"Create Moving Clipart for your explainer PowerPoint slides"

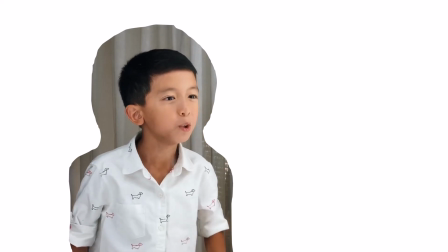Now, there are certain portions where this boy is coming out of the frame.
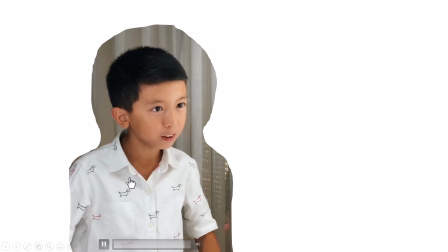So I'm going to just take one small portion of this entire video instead of taking the whole clip.
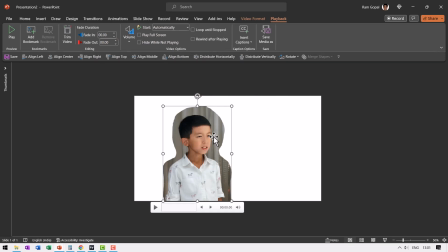So how do I edit this? Very simple. You select this once again, go to playback, and here you have the option to trim video.
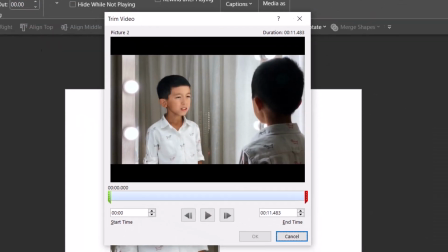So you click on that, and that gives you this window.
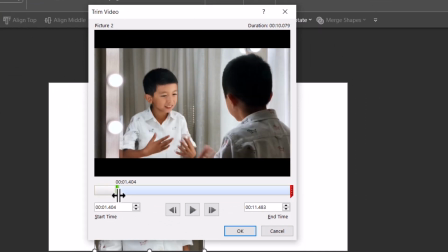I'm going to trim, and you can see that as I move this green handle to the right,
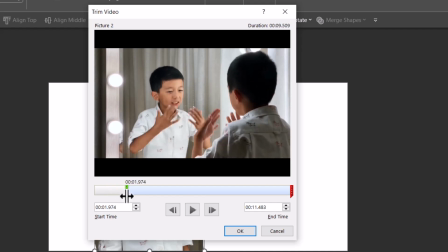I can see the portions where the person is going out of the frame. I don't want all these areas.
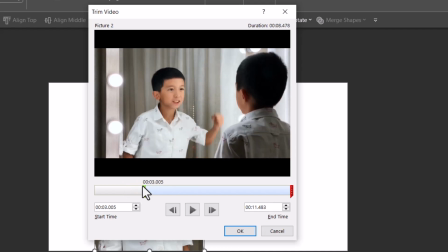So now I go a little further. Now this is the place from where the guy is stable there in the frame. So I'm going to trim away this portion from the video, and I say, okay, that's it.
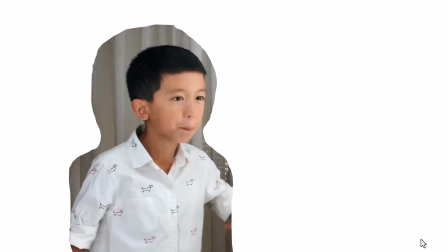Now the video is trimmed. Now, when I go to slideshow, you can notice that the part where the boy was going away from the frame is edited out,
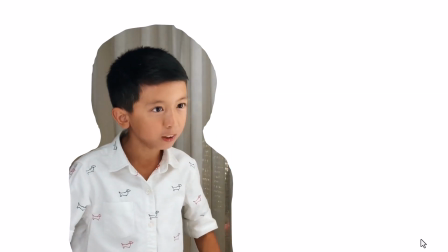and we have just the portion that we want in the frame.
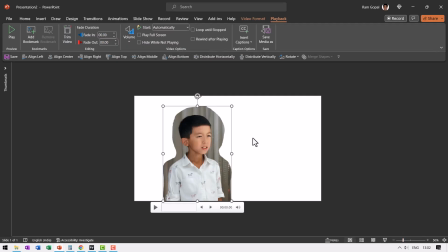Now, once we have this available, I now have the freedom to have it in the size I want.
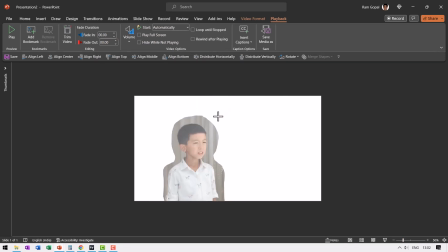For example, I can hold the shift button down, click and drag from the corner, and I can have it in a smaller size. And if I want to add some border to this, I can do so.
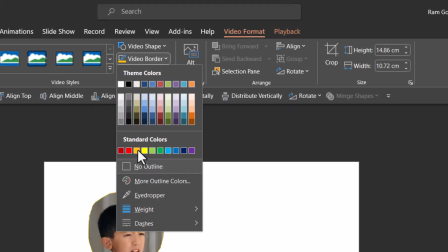I can go to video format, choose video border, and choose this orange color to indicate some kind of fire in speech.
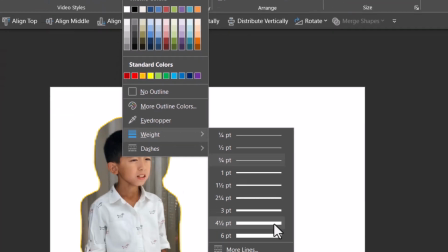I can go to video border again and increase the weight to somewhere around 6 points.
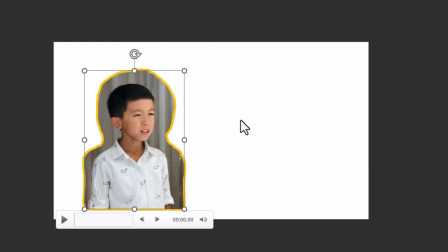And just to add that element of fire in the speech, I'm going to add a GIF.
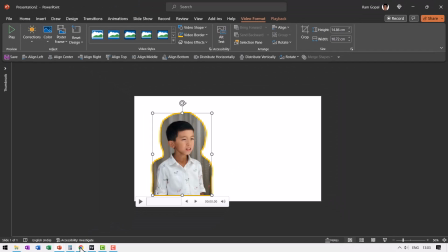Let me go to pixabay.com once again.
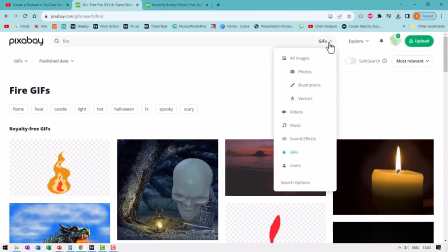Very few people are aware that it is possible for you to search for GIFs inside Pixabay. So I searched for GIFs as the option, and I searched for fire, and I could find just the option I wanted here.
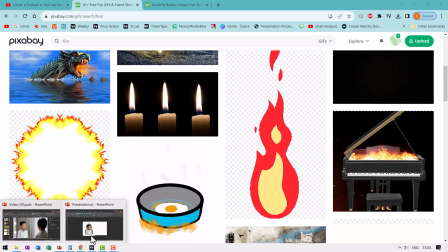So I downloaded that and I placed that particular GIF behind this image.
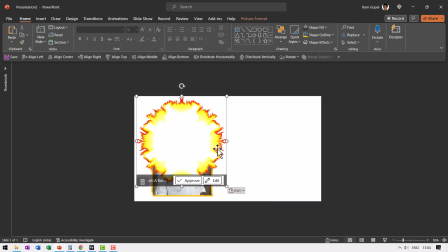Now let me stick that image, right click and send this to back. Now there is fire in the speech, and just to highlight the fire, I'm going to make the background darker.
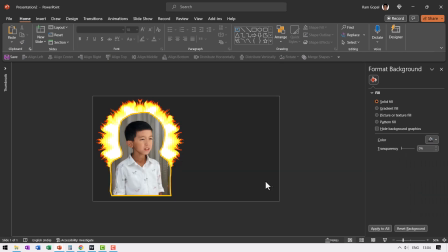So let us go to format background and choose a darker color for the background. Now this fire is very clearly visible. I can add some caption, and when I go to slideshow,
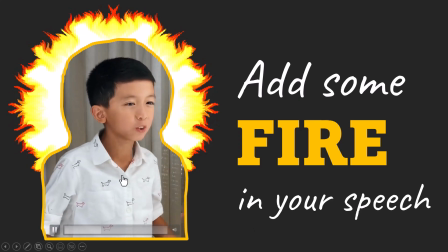you would notice that there is this beautiful clip of this boy, and we have this caption to explain what he's doing.
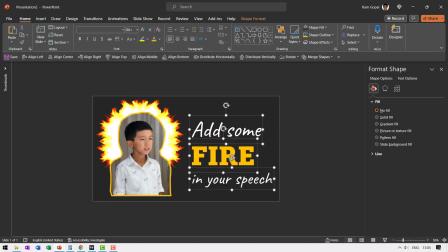It's a very interesting thing. Now let me show you how to use the other tool, which is the curve tool, to cut the portion that we want from a video.
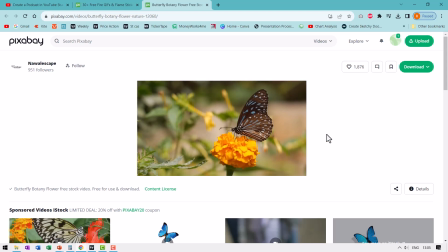This time let us pick up this video from pixabay.com on butterflies. So this is one nice butterfly, and you can see that the movement is pretty restricted to just one small portion. So I can very nicely use this portion alone and not have all the other areas from the video.
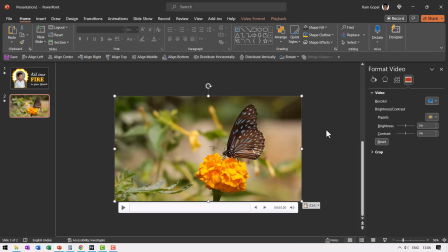Let me paste the video onto my slide. Then let me draw around this.
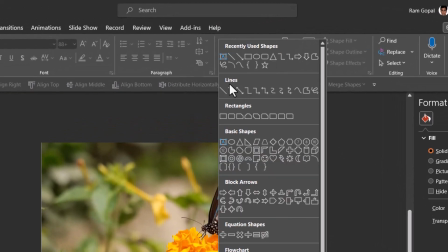So go to Auto Shapes Gallery, from lines, let us pick up this curve tool,
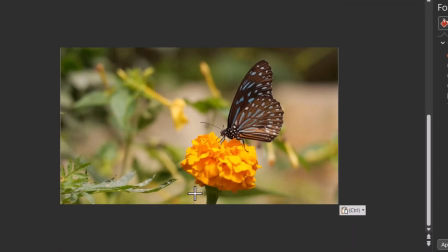and you click on the portion that you want to select, and then keep clicking around the area. So you can see that I'm not really being very specific here, and I'm leaving some space for the wings to flap around. And then we have this outline drawn fairly loosely,
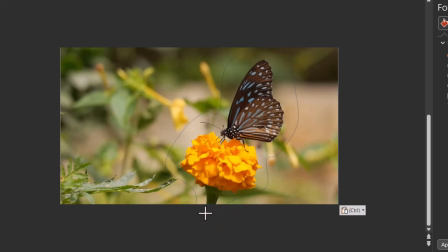and when I come to the starting point of this, I would be able to have the shape shown. Now in this case, I'm struggling to find the starting point. So what I do is I just click somewhere, double click in fact, and then I right click on the shape,
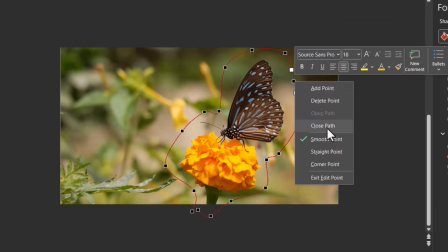go to edit points, and once again I right click on this and say close path. Now this is a shape.
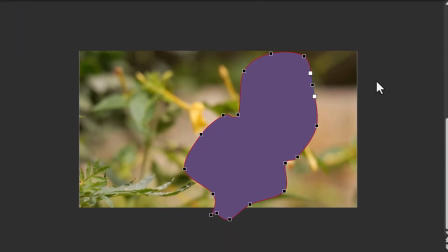Let me go here and fill it with some color, it doesn't really matter. Then you select the video first, hold the shift button down,
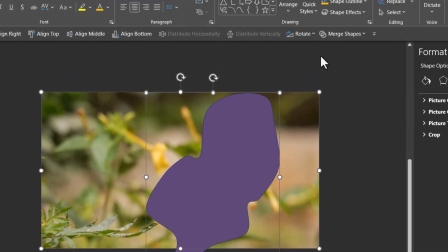and then select this organic shape, and then go to merge shapes and say shape intersect.
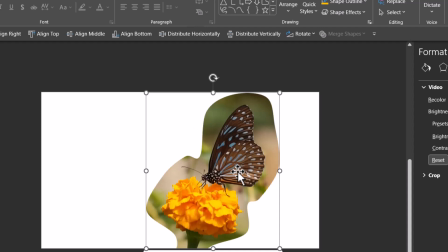Now we have this nice looking shape which has video inside it.
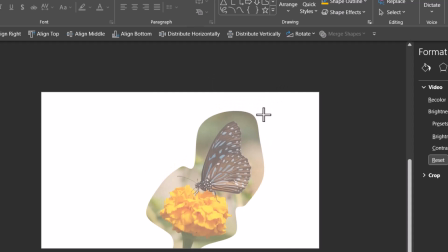So let me hold the shift button down, and I can even resize this.
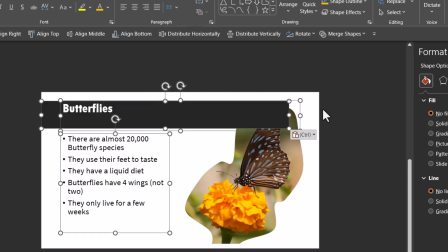I can add the explanation like this, and then I can just right click and send this to back.